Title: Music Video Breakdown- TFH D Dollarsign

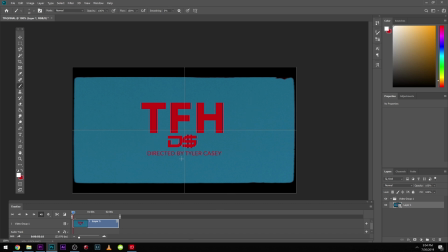0s
What's up guys, Tyler Casey here, and today I'm going to be breaking down the music video I recently directed and shot for D Dollarsign, Thanks for Hating.
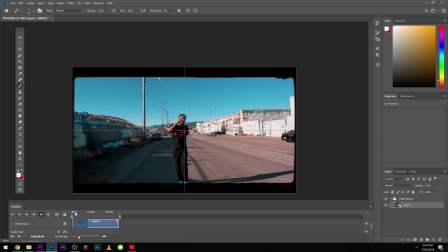8s
This is off his new album, and yeah, we had a fun time shooting this quick little run and gun video. I had some questions about it, so I figured I would make a breakdown video to it. So yeah, I'm just going to jump right in. I'm going to break down some of the lighting, how we pulled off some of the shots,
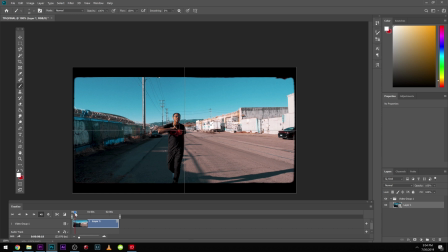24s
and then I'm actually going to open up the Premiere file and I'm going to show you guys some of the effects and some of the things that I used to pull this video off. So right here, there's a lot of Cinepacks in this video as well. If you guys don't know Cinepacks, it's a company that I run, and we have a bunch of like assets for you guys to use in editing.
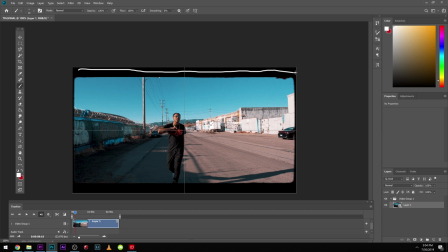41s
So this is one right here. This is from our 8mm film pack, and this is an overlay. So this is throughout the entire video. This is just a basic overlay. And then I have a pretty basic transition right here.
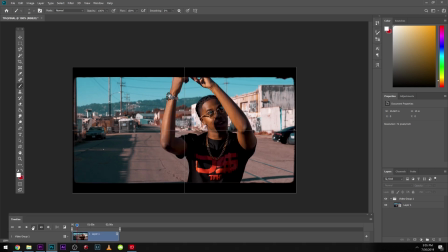53s
Let's see if I go frame by frame. You can see I tilt up.
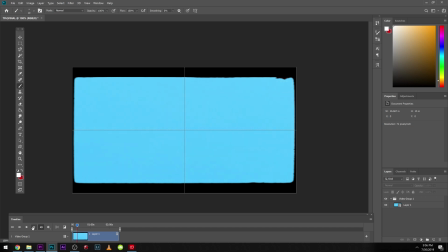57s
So I tilted up on the gimbal and I zoomed into the blue sky, and then I zoomed out of the blue where he popped out.
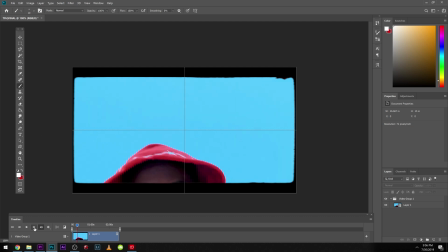65s
This was just an upshot. I was laying on the floor and I had him pop out into the scene, and it was pretty simple.
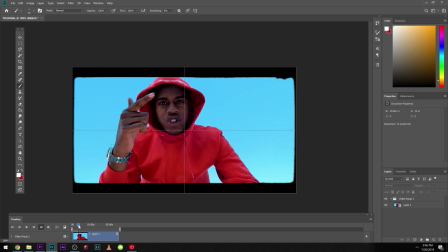72s
So then we have that shot. And then right here, I actually turned the camera so you can see. Let's go frame by frame again. I actually whip the camera to the left.
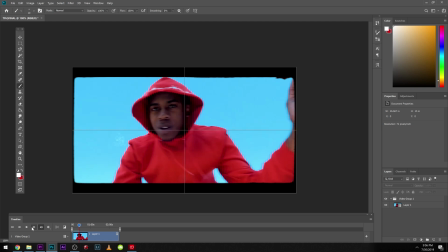82s
And then on the next shot over, I also whip the camera. Here he goes. He smacks the camera.
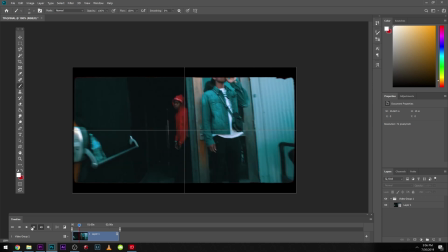90s
And we whip. And then we continue the whip and we land right here.
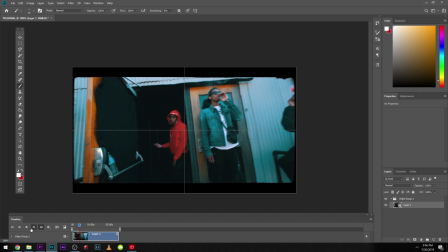96s
Pretty simple stuff here. It was just using natural lighting. It was like overcast or the sun was set.
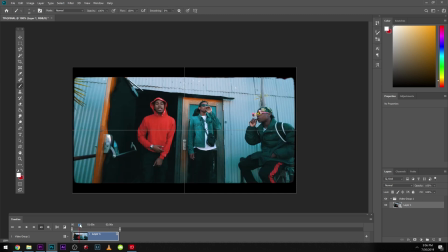100s
So it's pretty much all even lighting. This was all shot on the GH5S.
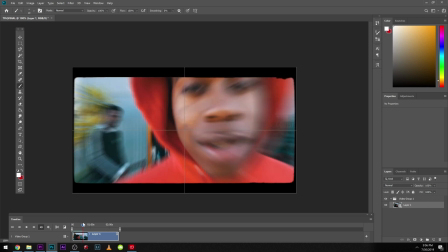106s
And then right here, we zoom into his eyeball.
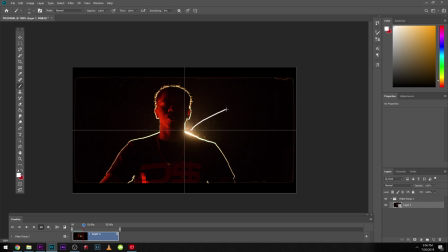109s
The way I lit this is I have a 650 watt Fresnel lens, and that's on spot, and that's just giving us that crazy hard backlight that separates him from the background.
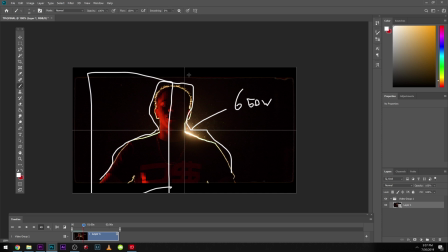126s
Right here, I have a quasar with a red gel on it. And then up above, I have the 120D Mark II with the Mark II dome, and that is on like a flicker mode, so it kind of fills in the face every now and then.
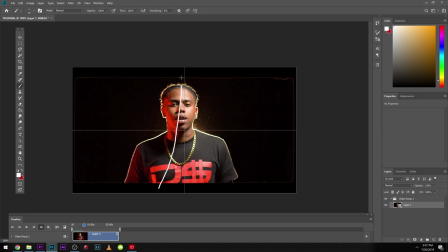138s
Let's see if I can move forward and see that. And you can see that's with the fill from the 120D when it's actually on. So I had that flickering on and off to give a more dynamic look. Also in this scene, I used a prism lens effects.
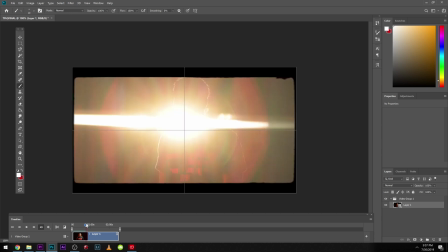150s
Let's see where that's at. It's kind of tricky. That's where I get that crazy lens flare from, but I was using the crystal.
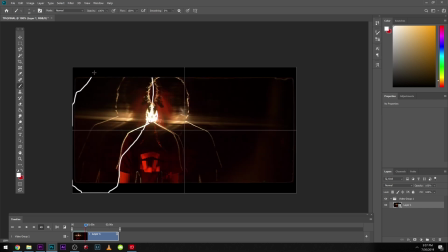156s
There it is right there. So you get this cool doubling effect, and that's from the prism. I have a behind the scenes shot of that.
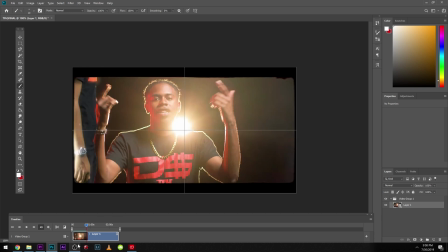163s
I'll share that with you guys. This transition, we actually shot on a green screen.
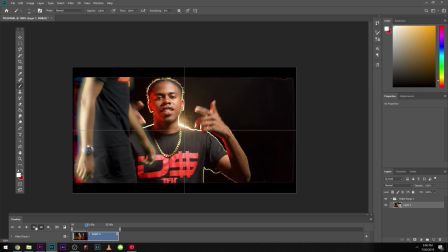167s
So I had him just walk across the green screen, and you can still, there's still a little bit green, but it's fine.
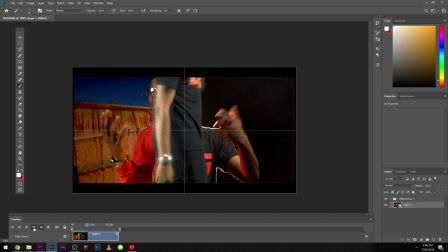172s
It's a quick shot, and he just walks across, and then I use that as like a cropping transition.
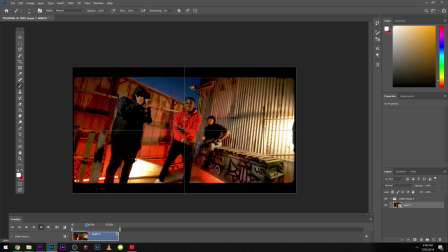178s
This scene was pretty simple as well. We had the 120D up above, probably right about here. Up above, and then off to the side I have a tungsten quasar right there. I lined the entire bottom with quasars as well. We have a smoke machine, and that was pretty much it for this scene.
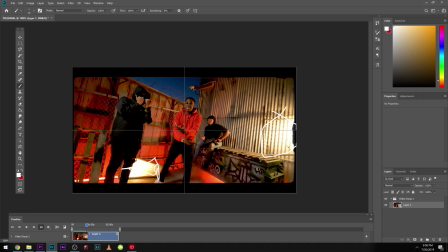196s
We have a little quasar in this little lamp as well, but it was pretty simple, just some quasars on the floor, red. Then we have the daylight 120D just to fill in the face right there. And then I didn't really have that many places to put this quasar. I think I even used the magnets on it, and you can kind of see we're getting like a tungsten fill / backlight.
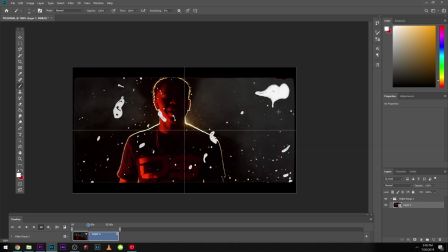215s
So I like the way that one looked. Right here, you can see paint effects from Cinepacks.
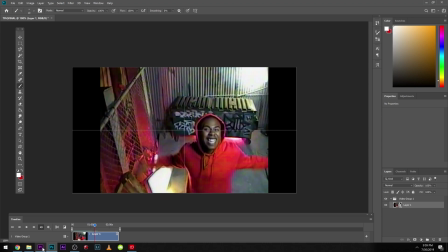221s
I use these as just like little transitions. So right about now, I think I'm gonna hop into Premiere and kind of show you guys these edits.
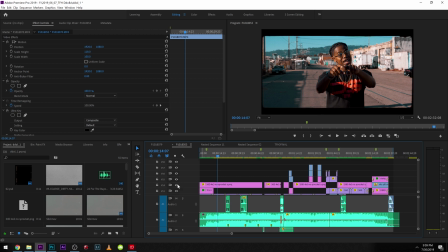228s
The entire video, you can see if I turn that off, that is the frame that I was using. And then I actually put some grain over this as well to give it that film look. So this kind of just gave the video some actual texture.
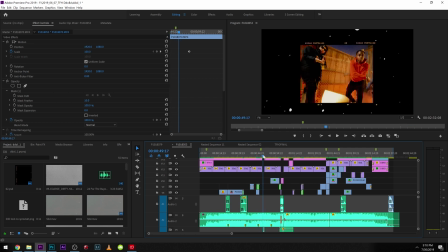241s
This is all from the Super 8 pack. So let's move on forward. Here, I'll show you guys what this actually looks like.
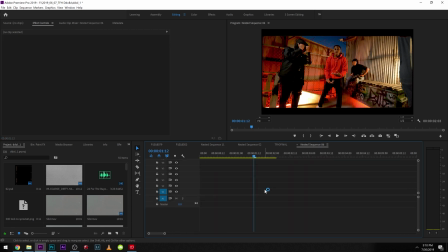246s
So this clip right here, let's click into that.